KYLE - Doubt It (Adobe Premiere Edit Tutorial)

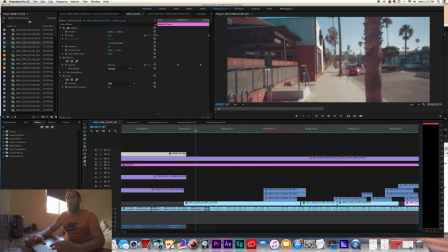[4:12]
So this intro part, you'll listen, there's not really, the beat does not drop, so I let this first clip drag on and play out until that first beat,
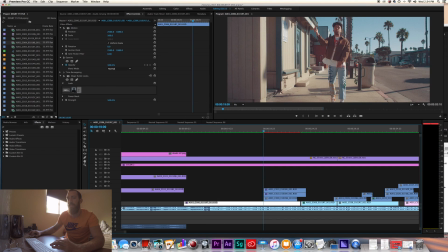[4:22]
which happens right here, and then when that first beat comes in, I switch clips. So watch it here.
Flowers, but that's something only I know.
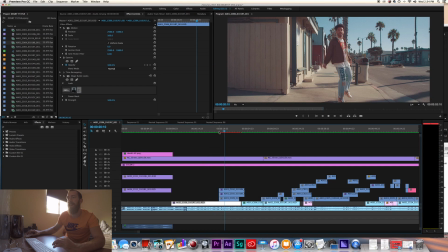[4:33] What I want is mine if I say.
So as soon as that bass comes in and that hit comes in on that beat, I switch clips.
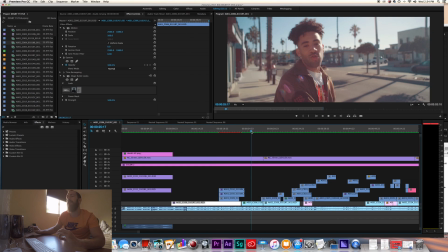[4:39]
And one of the biggest things people, I can harp on people is edit to the beat of the music. If there's sounds, beats, whatever, use those sounds in the music to cut to. It's going to make your pacing, your edit that much stronger. Moving on here.
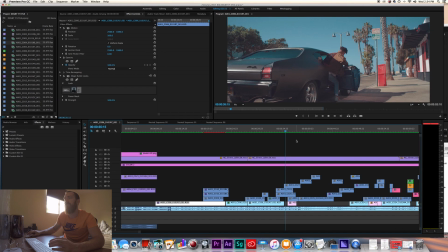[4:56]
So once the music picks up again, switching to the bigger performance shot with the car moving.
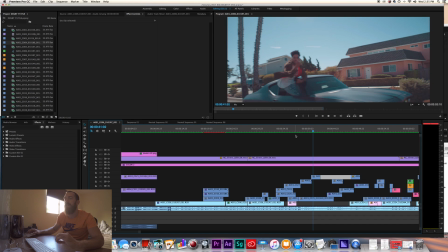[5:05]
So with this music video, there's not too much effects and different things going on. It's a pretty straightforward edit.
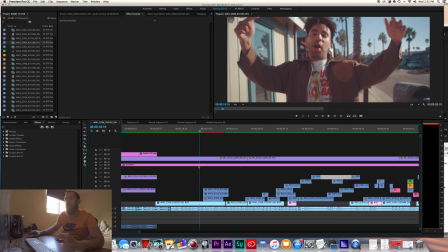[5:12]
You can see just jumping to the next clip, jumping to this clip.
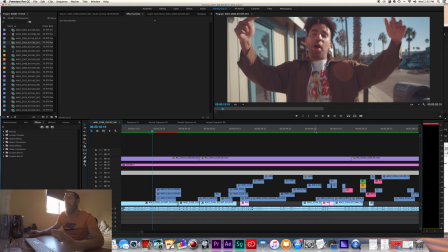[5:16]
I'll get into where I did a few effects, but this video wasn't very effect heavy.
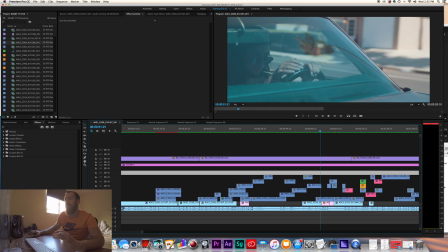[5:22]
It was more so just kind of a straightforward cut and edit
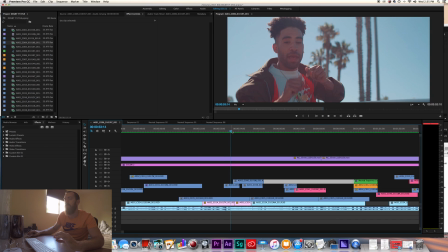[5:27]
situation, but the basketball court is where we start to get a few different little effects.
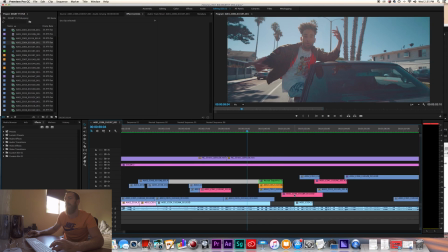[5:31]
One of the effects that I use mainly, so I'll skip to that here.
They know I'm up next.
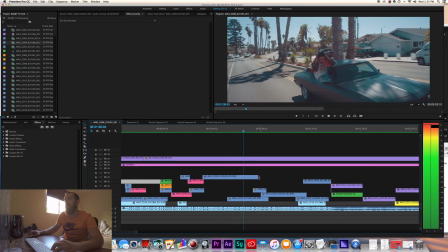[5:37] Curly had a kill. She sent me the text. Yeah, I've been the dude.
So again, actually, before I move on to that, just going back to timing and pacing.
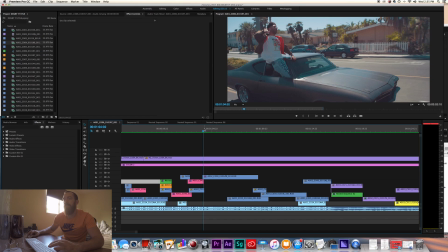[5:48]
The music kind of slows here as he changes up his flow, and so I let this clip drag on here.
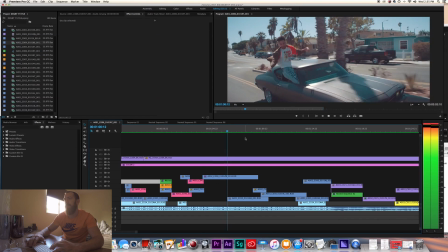[5:54] They know I'm up next. Curly had a kill. She sent me the text.
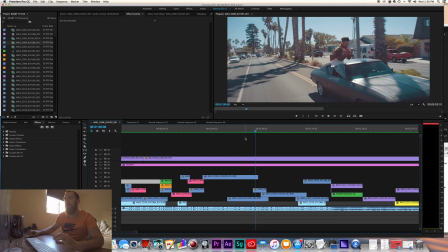[5:59]
And then as soon as there's a kick,
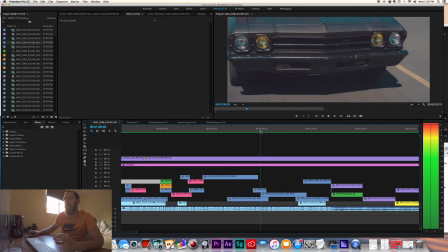[6:02]
I switch clips, and then when the beat comes in, switch clips again.
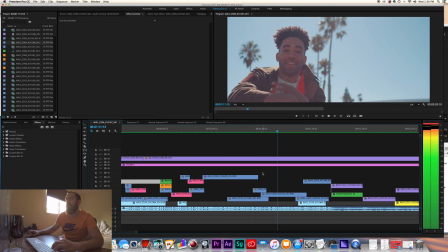[6:09] Yeah, I've been the dude since I made a YouTube.
So now moving on to the basketball court.
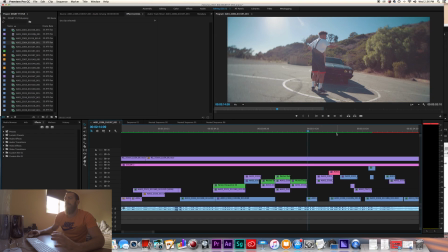[6:15]
With the basketball court shots, I wanted to give kind of a raw, more handheld feel for some of the shots because the beat really picks up here. But one of the main things I do effect-wise to really enhance these shots are I do motion keyframes.
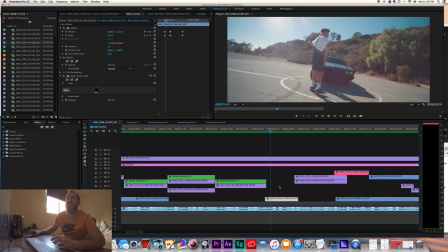[6:30]
And this is super easy. You can do this inside of Premiere and right here.
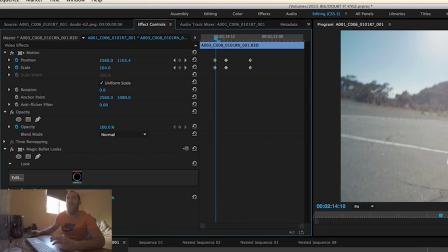[6:34]
So you can see what I've done is I've scaled, I've used scale and position keyframes under the motion tab, under the effects tab, to enhance the movement of this clip to kind of fit the music a little better.
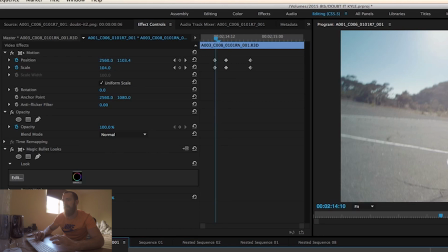[6:50]
So you can hear as the beat hits right there, it starts to push in.
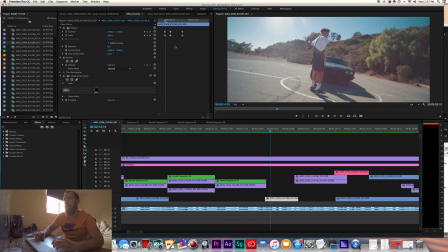[6:56]
You can see the keyframe. I start a keyframe right here, and so it pushes in on that beat, and then it pops back out.
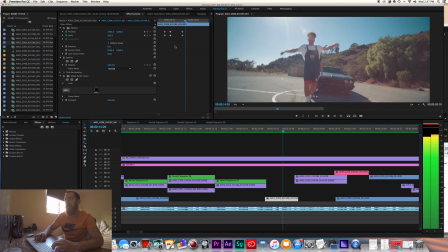So it's like boom, boom, and it pops in.
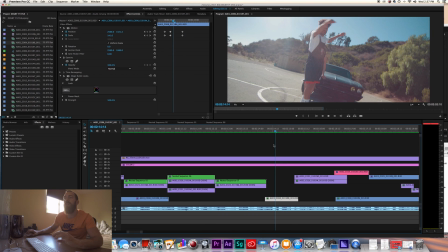[7:14]
And so what that does is subtly just adds a really cool, unique little effect. I use this nearly on every video. A lot of times I use it for transitions where I'll zoom in all the way at the end of a clip, and then I'll take the next clip and zoom all the way out.
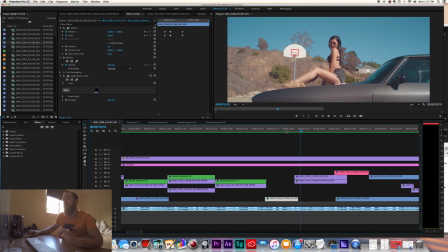[7:28]
And it's a cool like push in, zoom out transition. But I do this a lot on the beat of the music.
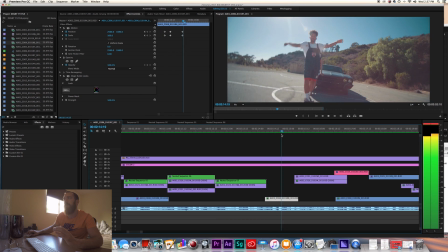[7:33]
I'll keyframe motion to kind of give it a cool. So again, I'll go to another one where I do the same thing.
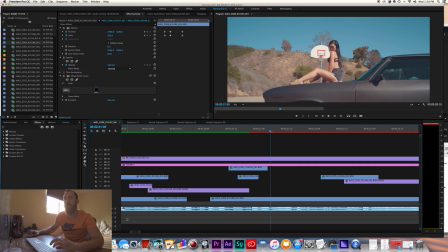[7:41]
So since this isn't rendered right now, I'm just gonna take off the color so I can show you guys better the clips, and then I'll dive into the color after that.
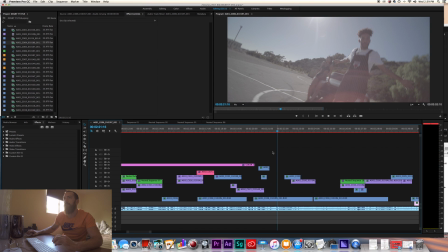[7:50]
So again, here we go. Another motion keyframe. You can see my keyframe set up right in here.
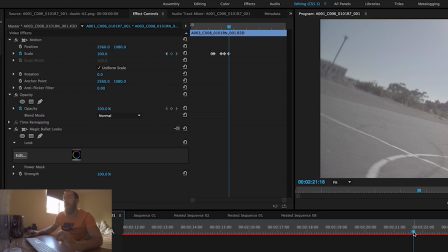[7:56]
And I'll show you guys how to do this too. It's super easy.
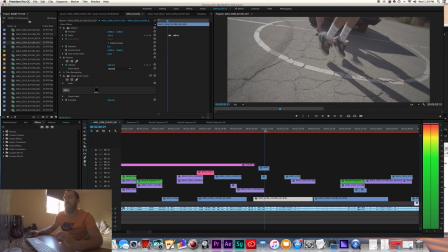[8:00]
So I transition on this clip right here on the beat. As soon as the beat hits right here, it starts to zoom in, and then it zooms out.